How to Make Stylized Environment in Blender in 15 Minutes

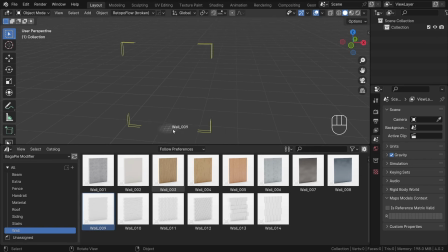Another asset from BagaPie that we'll use is a brick wall. Add a bevel modifier to it to add more details.
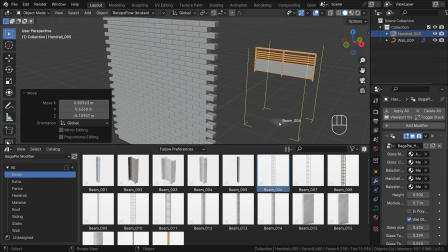I also use handrails for the balconies and beam 006 to add an extra layer of details for the roofs of buildings.
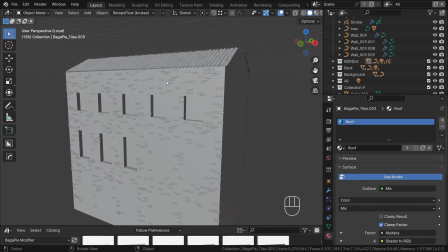To add more details to building, I duplicate the brick wall geometry nodes tree and make slight edits.
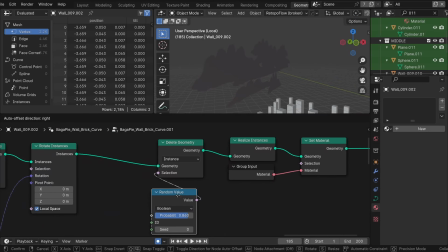At the end, I will add a delete geometry nodes set to instance and plug to it a random value node to delete a brick randomly.
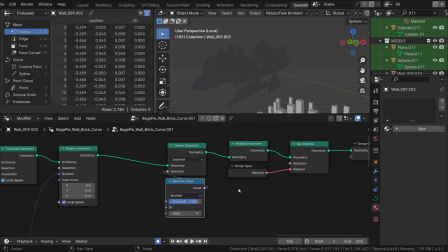This allows for creation a nice facade with ease.
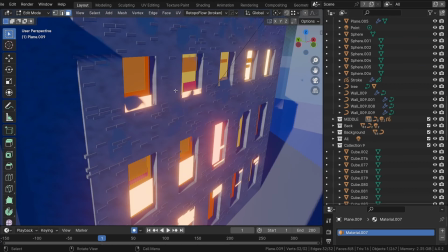To add an extra layer of details to the windows, I create planes with different colors, and additionally I create some planes with this material.
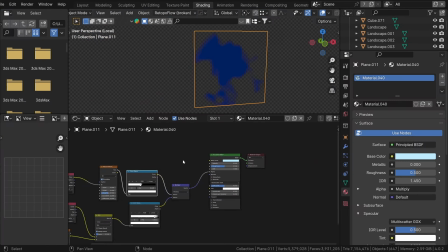I use noise texture with color ramp as alpha channel,
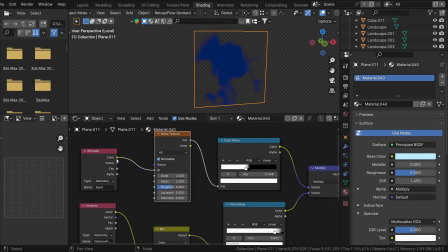and I place this planes over the facade to introduce an extra layer of stylization.
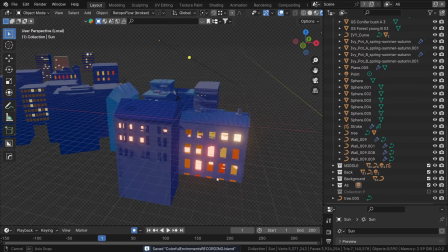As you can see, I've created various types of buildings to introduce variation into the scene.
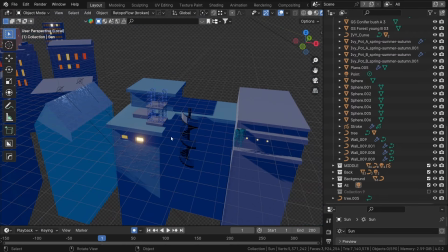I only use the same techniques that I showed before. To avoid creating a lot of these buildings, you can just use different rotations,
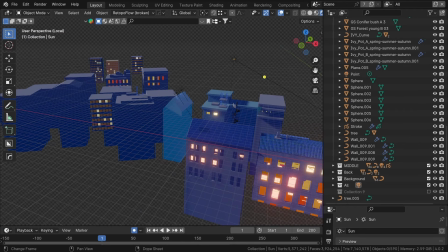scale and merge between them to create an illusion of diverse cityscape.
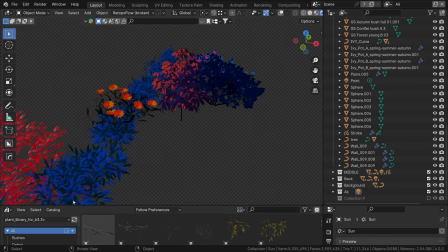For additional greenery, I've utilized a free Blender asset pack containing a rich assortment of plant assets such as grass,
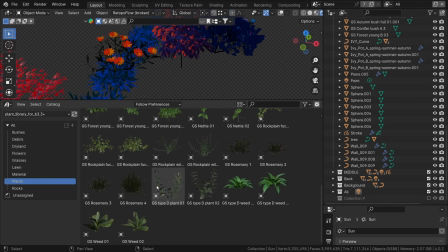shrubs and other plants ready for use in Blender. Best of all, it's completely free.
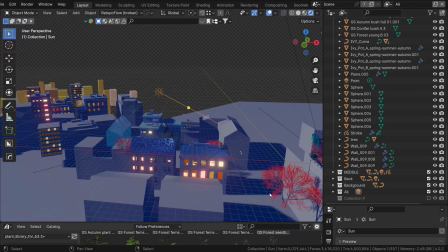You can find the link in the description. Now let's add some lighting to the scene. I use a sunlight as my primary light source.
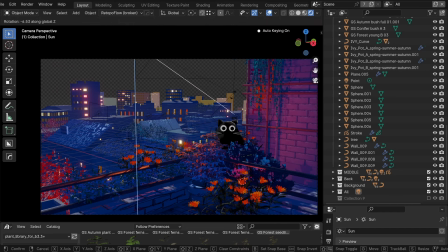It's crucial to set its rotation early on because the rotating it later can have a big impact on the mood of the scene.
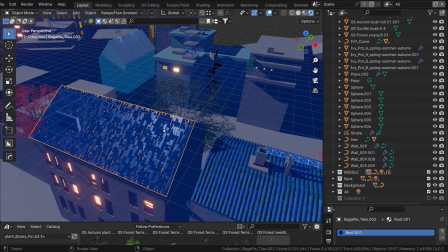Additionally, I scatter point and area light through the scene to achieve desired lighting effect.
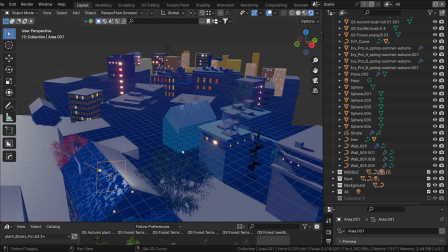For instance, an area light positioned here adds a nice effect on the roof tiles.
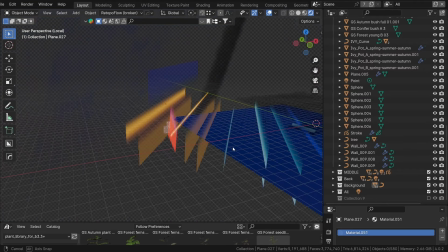To create an atmospheric effect, I used large planes with appropriate materials.
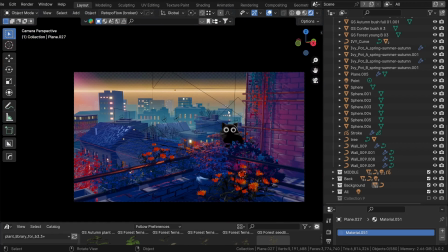By using gradient texture for alpha and colors, I create a smooth color transition and create a nice atmosphere effect.
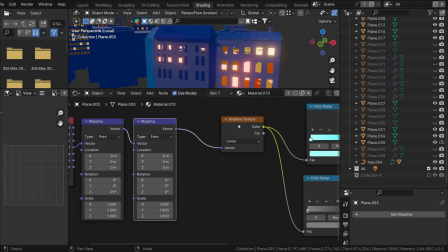In gradient node, I plugged texture coordinate and two mapping nodes to rotate and place the gradient correctly.
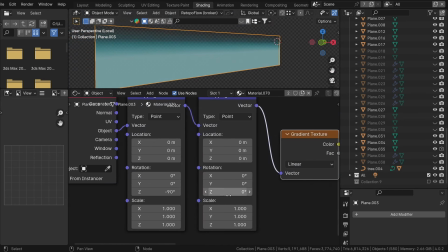I use two color ramps, one for alpha and one for color of emission. This setup generates nice color transition and creates overall nice atmosphere effect.
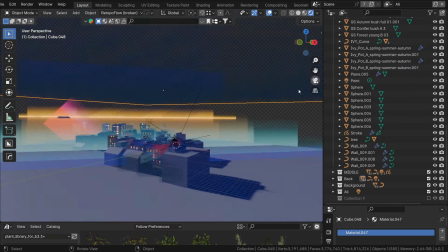Additionally, I add simple cube-like shape with principled volume shader to add nice effect to the sky.
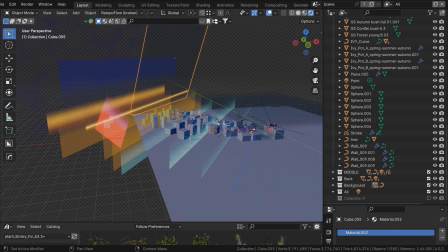Okay, now let's dive into creating materials. I will show you several techniques that I used on all of materials in this project.
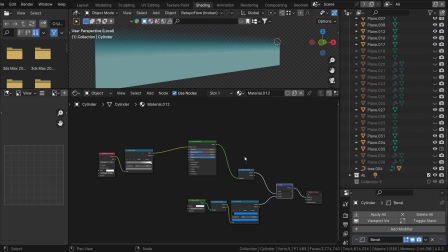Let's start with the pot in the foreground.
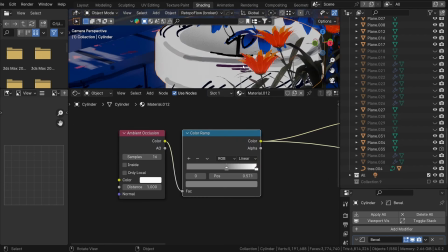I used an ambient occlusion node combined with color ramp to play with contrast and use it as a base color for the principled BSDF node.
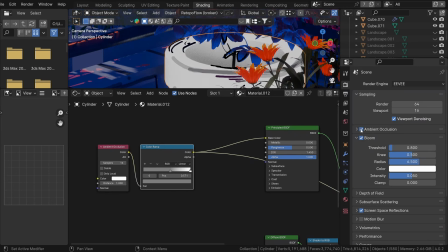Remember to activate the ambient occlusion option under Eevee setting to enable its use.
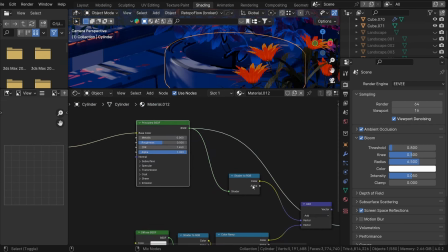Following the principled BSDF, I added a shader to RGB node to introduce an additional layer of stylization and control.
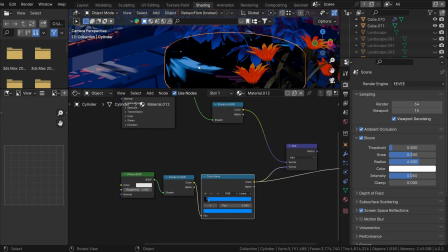By adding diffuse BSDF and another shader to RGB node, I isolate highlights created by nearby light source using a color ramp.
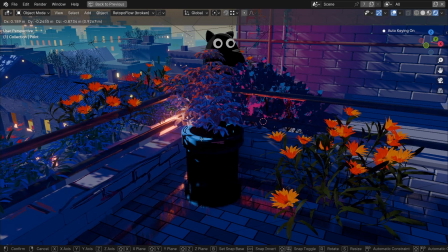By blending these effects using mix node, I achieve a nice highlight effect on the pot.
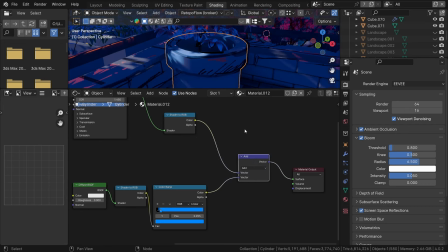For the leaves, I use similar technique.
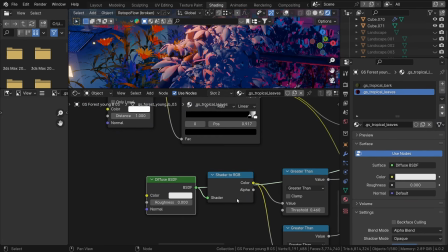Using a diffuse shader and shaper to RGB node, I used greater than node to distinguish highlights and dark areas.
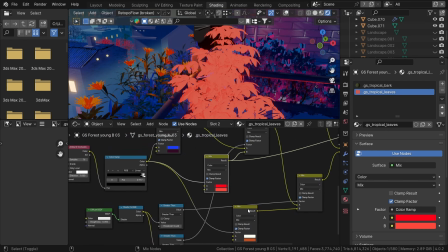By blending colors, I create a nice transition from blue to red to yellow.
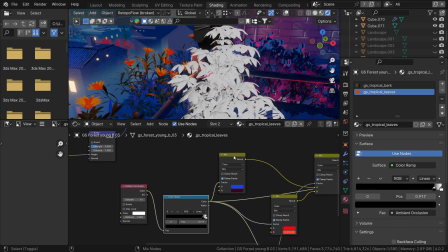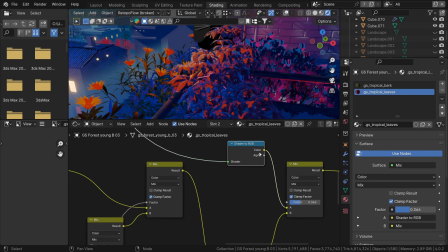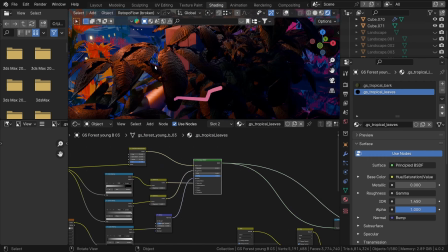Additionally, I incorporate a leaf texture to add further detail.
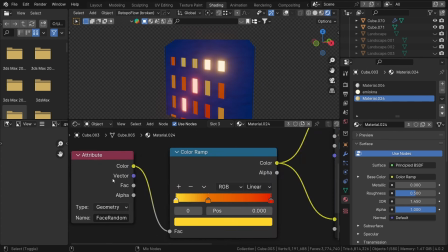For windows, I create a simple emission material. I used attributes from geometry nodes along with a color ramp to select random colors per window.
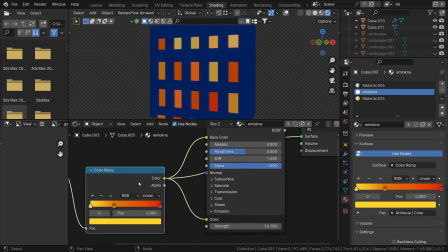So, I want to create a system that automatically chooses random color from color ramp to have randomization in windows.
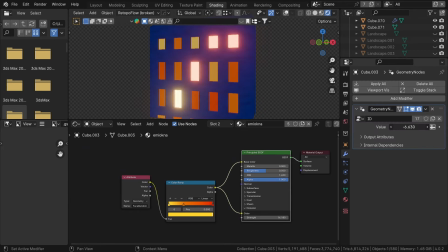To do that, I create a simple geometry node system with a store named attribute set to face with attribute named face random.
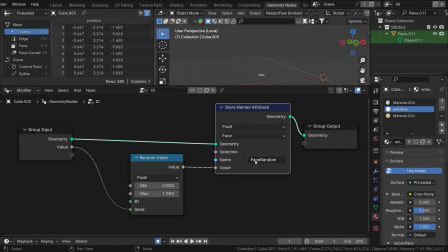I plugged in a random node and plugged the node setup
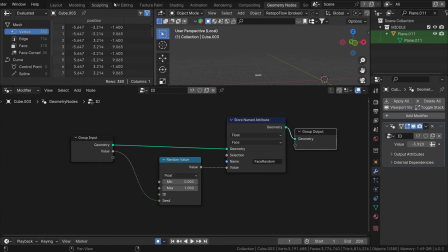input to seed to have control over random seed for each object separately.
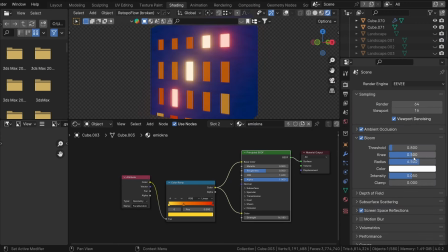Enabling the Eevee setting for bloom and adjusting the threshold create a nice glare effect.
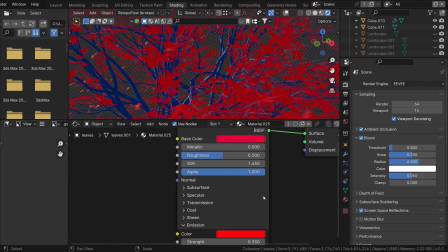For the tree leaves, I use straightforward material with principled BSDF, featuring the red colors and some emission to reduce shadows.
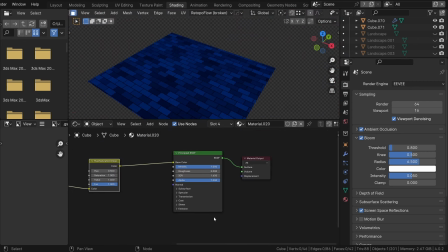Lastly, for the balcony, I apply a simple brick texture as a color to add an extra layer of detail to the foreground.
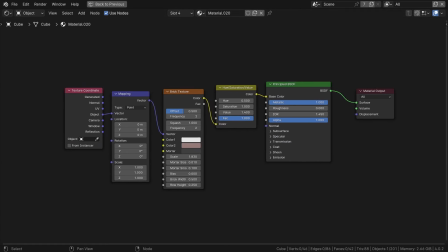To enhance the sky, I added simple clouds.
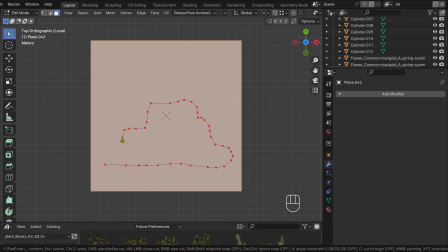I start by cutting the cloud shape from a plane using the knife tool, and then I create a basic geometry node system to generate a cloud group.
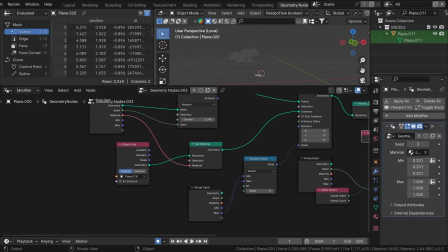This system distributes points on a plane and creates cloud instance on them.
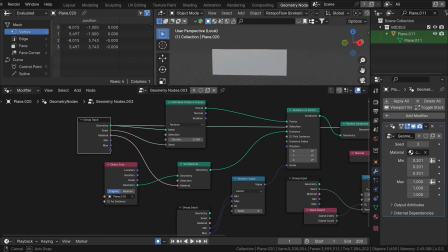By randomizing position, scale and offsetting each cloud in the normal direction, I prevent overlapping geometry.
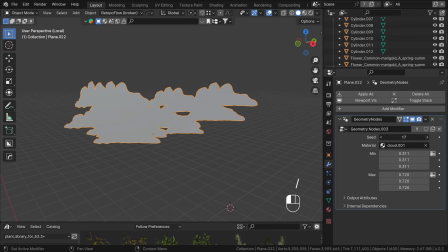Thanks to that, I can easily change seed values and have an infinite amount of different variations.
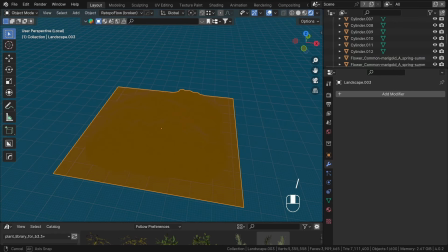For the background, I crafted a simple mountain using ANT landscape addon, available in the Blender by default.
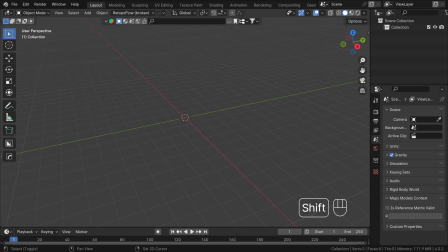You just need to enable it in preferences. To use it, you can just use Shift A, then selecting Mesh and Landscape.
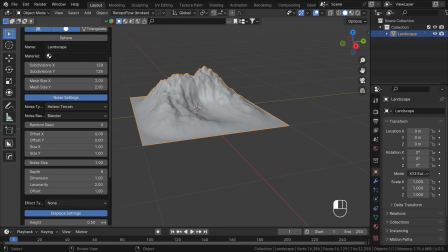You have now a lot of settings and presets. For example, you can manipulate them and create rivers, cliffs and mountains.
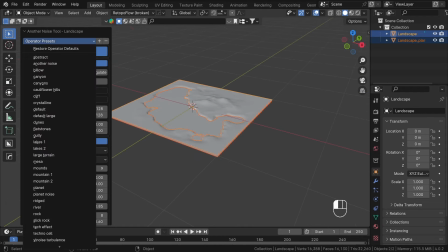It's ideal for creating background assets, and you can also use it as a base for sculpting for more detailed scenery.
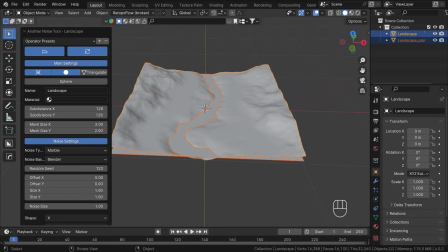To stylize the foreground further, you can use a grease pencil object.
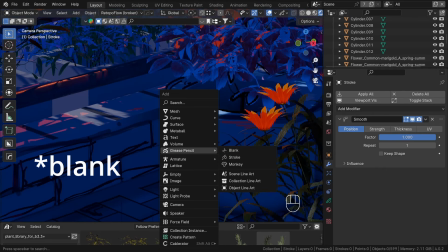By adding a blank grease pencil object and entering the draw mode,
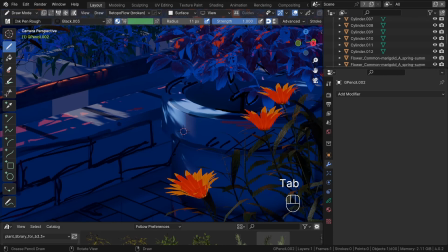you can select a stroke placement onto surface and experiment with offset setting. This allows you to paint over geometry and add the finishing touches. Grease pencil is a really powerful tool and you can find a lot of awesome tutorials on YouTube.
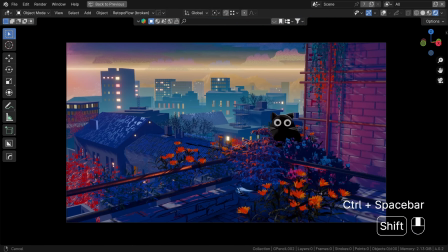Okay, so this is the final result from the camera, but we can improve it through compositing.
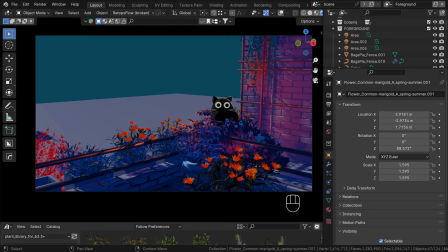To begin, I separate everything into layers, foreground, middle ground, back and the background itself.
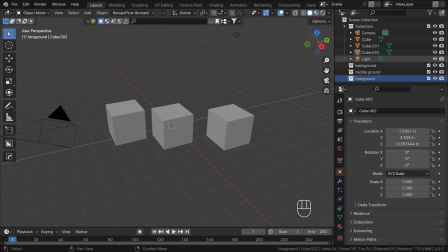Then organize elements into collections. And to create a layer,
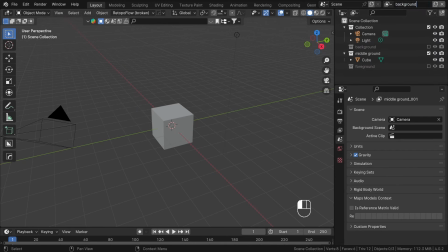you can just press the Add View Layer button and choose Copy Setting to create a copy of the current layer and adjust visibility accordingly.
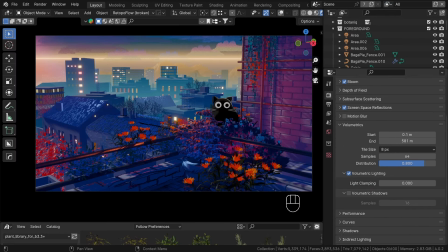You must ensure the transparent option is enabled under film setting.
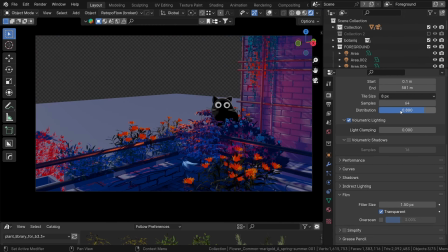This will enable us blending everything in compositing. Each view layer can have its settings customized under the view layer settings.
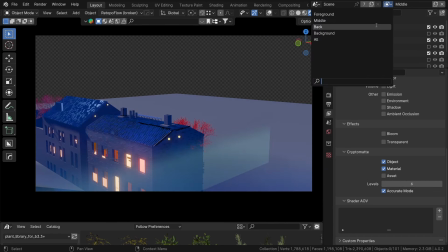You can see there are a lot of them. What I want is Cryptomite for objects and materials.
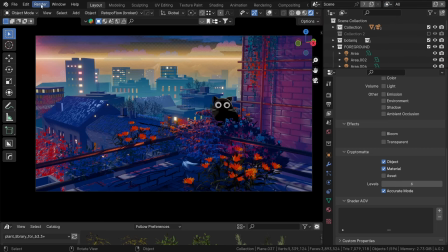And I want it enable it for every single layer.
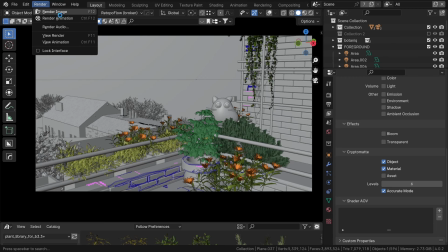After that setup, I press simple render image, and as you can see, Blender renders every layer separately.
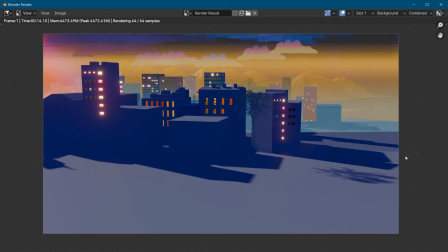Okay, so let's jump in the compositing tab and enable use nodes option.
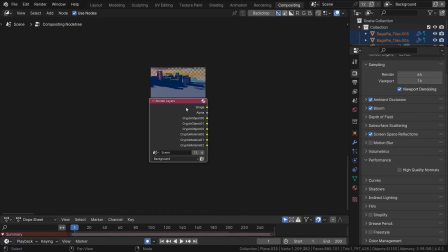Duplicate the layer nodes few times and select a different layer for each of one.